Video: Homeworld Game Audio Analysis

Hello and welcome to Sound Librarian. My name is Stefan Schutz. Now you may already have seen the video for System Shock 2. That came out in 1999. I'm going to talk about another game that came out in 1999, which was also very very significant for different reasons, but also very very significant. Another game for PC and that game is Homeworld. Now you've got to understand that you need to look at these games in the context of when they came out. I showed Homeworld to some people recently and they're like yeah you know it's kind of interesting the graphics are okay you need to realize and understand that when this game came out nearly 15 years ago the graphics in this game were absolutely gobsmacking people were looking at this game and almost weeping because compared to everything else the graphics were just stunning so this is something that's really worth it's like watching an old movie if you watch citizen and Kane, sure, the production values perhaps aren't as good as a movie that's been made in the last few years. Perhaps the lighting's not as good. Perhaps the costume is not as good. Perhaps the acting is even a little bit, you know, different in style. But if you watch it in the context of when it was made, it's very significant. Homeworld is the same. Now, some other significant things about Homeworld was the use of the music. The particular main theme that they used was actually a piece of classical music written by Samuel Barber called the Adagio for Strings. The team at Relic decided to use this particular piece of music, but they adapted it for vocals. This is very, very significant. It was actually quite a good decision. The piece of music is outstanding and it really, really sets the scene for what's going on in this game.
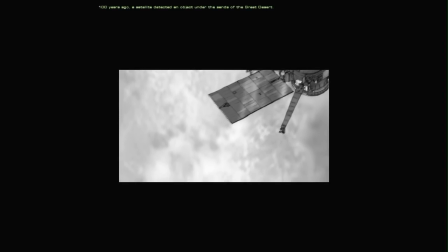1:50 One hundred years ago, a satellite detected an object under the sands of the great desert.
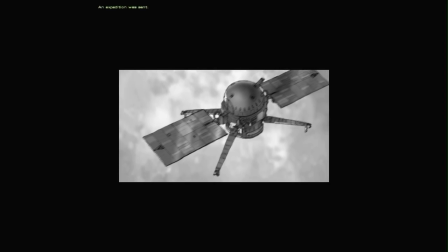1:58 An expedition was sent.
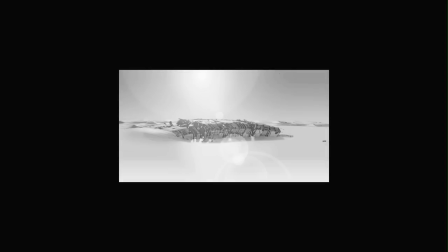homeworld has some outstanding elements to it
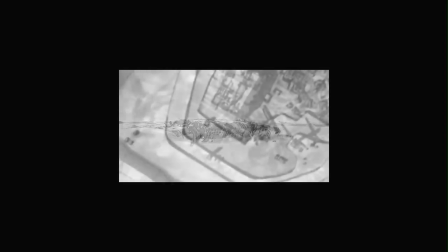2:16 visually even now but at its at the time it was released visually it was and
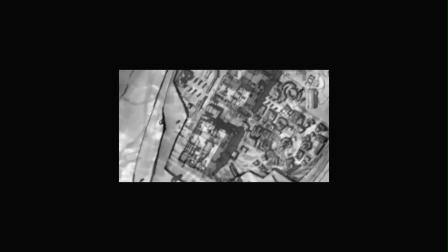2:23 is stunning the design was amazing and the gameplay was very very impressive
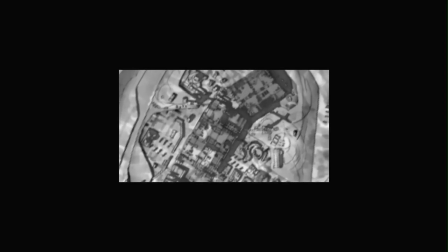2:28 from a narrative point of view it has some really lovely pacing
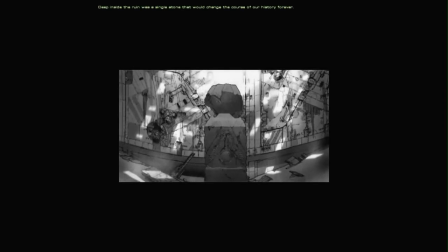2:37 And this opening sequence is a very good example of that. They are quite happy to take the time that they require to really give this story a sense of presence, the slow transitions, the slow narrative dialogue.
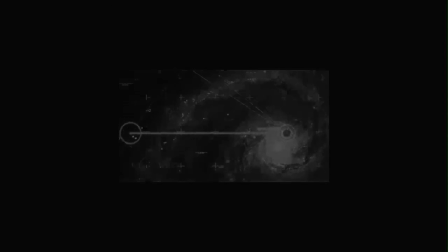3:02 the really drawn-out crossfades and fades to black in places, I think all work so well in establishing what type of a game this is.
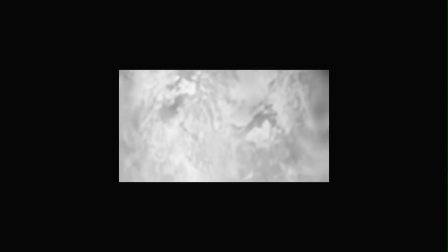3:16 Homeworld, from the very, very outset, was a game of massive scope. A narrative of massive scope. And technologically a game of massive scope.
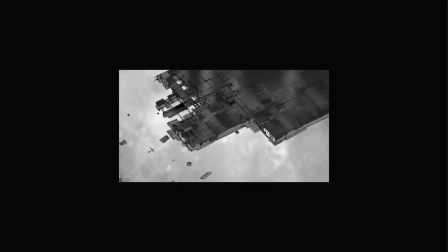3:30 So even though it can take some time to get into,
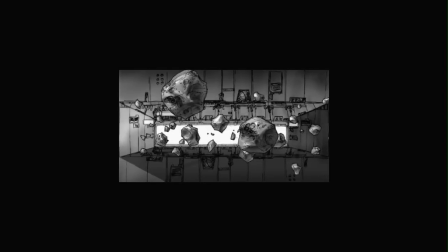3:33 I think it's really utilised something that the game industry possibly doesn't do enough of,
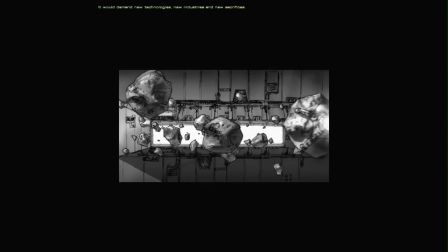3:40 and that's take its time to allow a narrative to be formed,
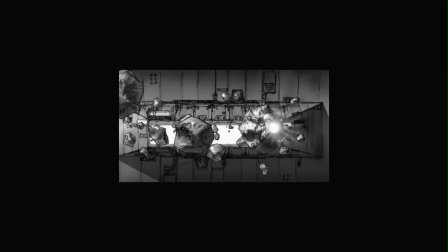3:47 to be reinforced and to be presented.
The greatest of these was made by the scientist Karen Segette, who had herself permanently integrated into the colony ship as its living core.
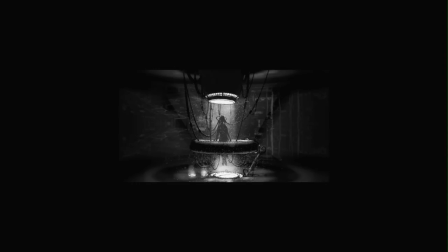4:01 The use of the black and white here as an introduction is also very clever.
She is now Fleet Command.
And you'll see why when we get into the main game.
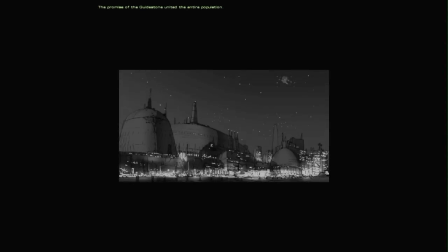4:12 The promise of the Guidestone united the entire population.